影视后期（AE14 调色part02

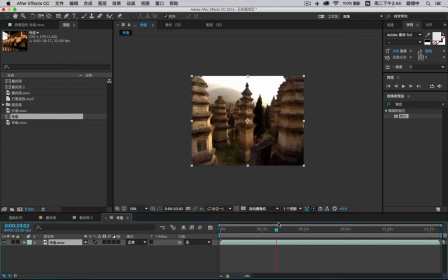0的对不对好那么像这样子的一个画面我们的百分之百的去进行预览
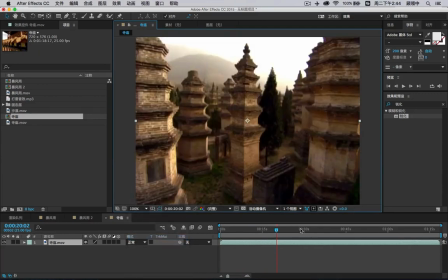因为它整个只有720576嘛对不对好那这个目前是一个比较旧的调子
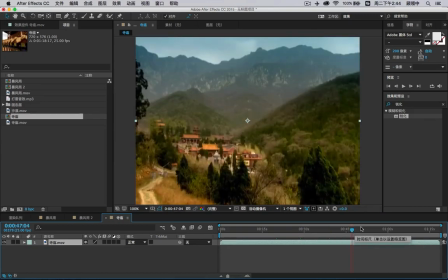对不对比较旧的调子那么现在我希望它看起来比如说整个的画面呀如果你要偏冷色或者偏暖色那这时候怎么办
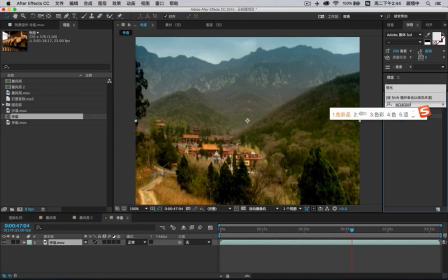我们可以加一个色彩平衡我们可以加一个色彩平衡好所以这时候我们找到色彩平衡这道命令我们来看看有没有那么就叫做平衡我们来先试试平衡
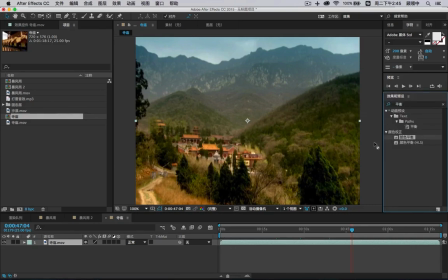因为这个毕竟翻译过来它叫颜色平衡对不对所以这时候的话翻译过来还是略微有一些差别那么在这里面的话它分为三个调阴影中间调以及高光那你比方说你想要哪个地方比如说我想阴影是红色的
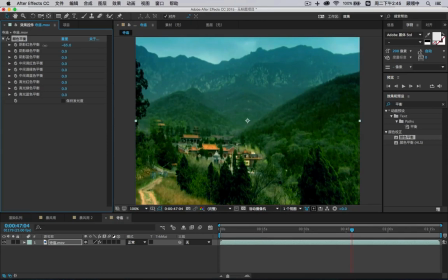你看看对不对它就呈现红色我想阴影是冷色的它就是一个冷色对不对那么阴影绿色平衡那如果你是多的话阴影的部分就会多一些绿色阴影少的话绿色呢绿色的补色是谁
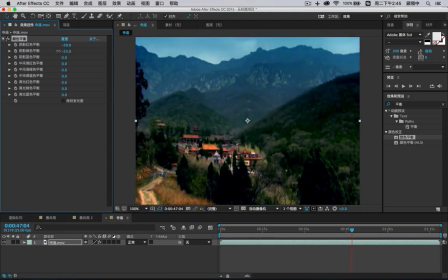阳红它就会多阳红了对不对它就会多阳红所以这里面的话你的方案是非常多的中间调的决定一个图像的色彩好看与否的它就是一个中间调对不对你看整个的画面就绿起来了对不对
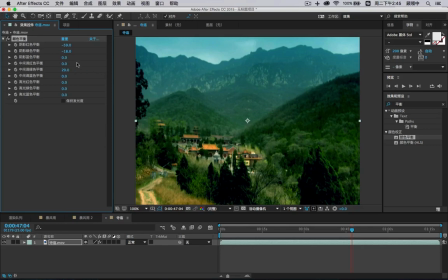整个画面就暗起来了好那这个是我们的这一个关于色彩平衡它是分中间调阴影高光去做的你保持发光度就是保持亮度了对不对你看高光的部分高光偏可以红一点
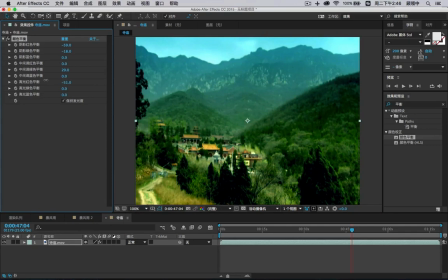红色少了呢偏轻了对不对是不是就偏轻了呀等等等等所以这个的话你自己要去摸索摸索的这个你自己要去进行一个摸索那比方说青山绿水
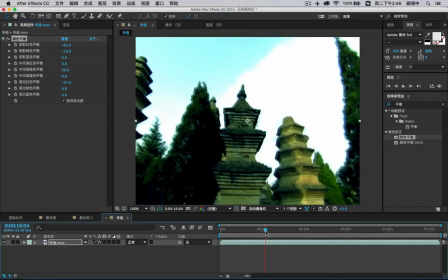是不是青山绿水所以这时候我们来看看这个时候的一个效果
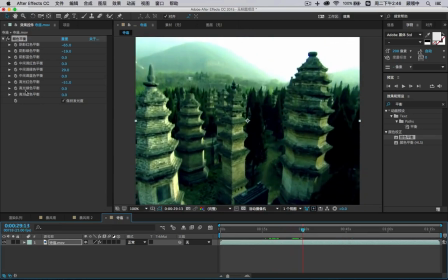对不对这个时候是不是就有点很旧的很有年代感的一种味道是不是又出来了呀秀气斑斑的一个感觉那这是我要讲的一个色彩平衡的一个问题那么另外呢我们要讲的呢就是一个曲线
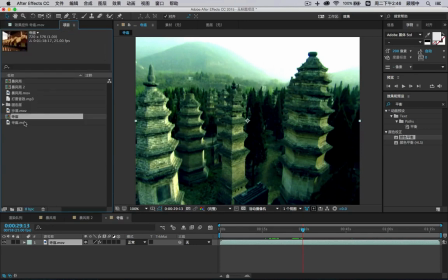那么曲线呢我们用的是这个素材啊我们直接把这个沙漠的素材给它置入进来
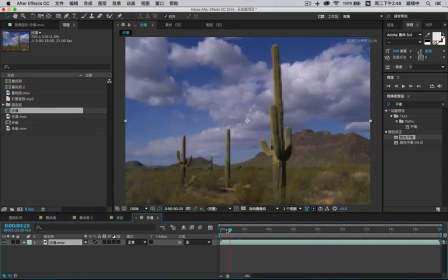你比方说这个这个片子啊它是有一点灰蒙蒙的对不对而整个的呢亮度呢对比不太够
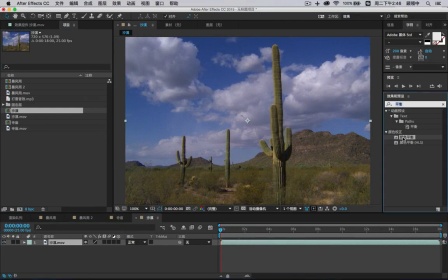那这时候我们可以用一个什么方法呢我们可以用一个曲线的方法我们只是直接把这个曲线扔进来那么曲线呢比较好理解其实跟我们的PS里面的曲线是一模一样的原理它你看看分为三种对不对当然它有多一个αα就是透明嘛对不对
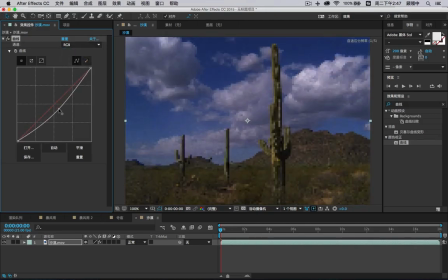好这个RGB是用来控制亮度的你看看我们可以把整个的亮度降低当然你也可以把整个的亮度提高了
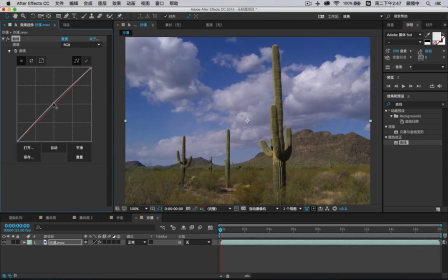对不对那么这时候的话我们呢在这里面的话我们要加对比怎么加呢就是把这个往下拖一点点这个往上拖一点点所以你看整个画面感的对比是不是就强烈了呀能看到吧那如果我这时候我想我的画面我的画面感啊
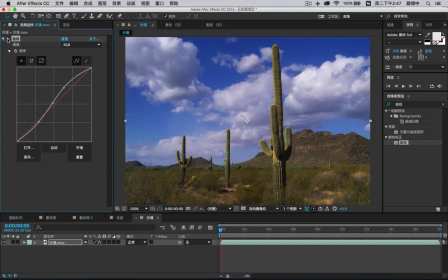那首先我们来先看一下是不是已经比之前的要亮多了对吧好我们把整个的亮度都往上提
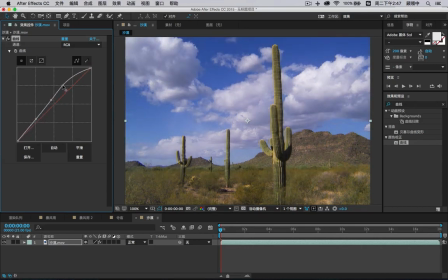整个的亮度呢都往上提那这时候已达到我们的这个画面感呢
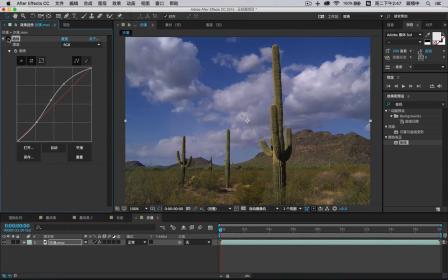看上去比较通透的一个感觉好OK能看到吧画面呢基本上小的效果已经出来了我还希望它多一点什么呢
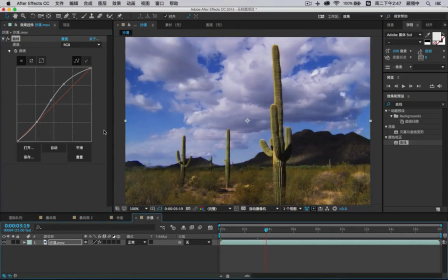我还希望它多一点比如说蓝色在里面而蓝色呢目前处于这个这个这个中间调的一个信息所以我们在这里面要多蓝色那时候回到蓝色蓝色呢要在中间调所以这时候阴影跟高光啊我不要变阴影这个是不是控制高光的部分
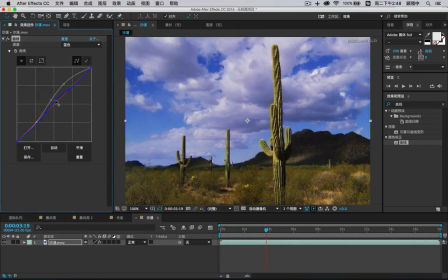这是不控制阴影的部分我们要动的仅仅是中间调对不对我们要动的仅仅是中间调所以阴影跟高光先不要去动它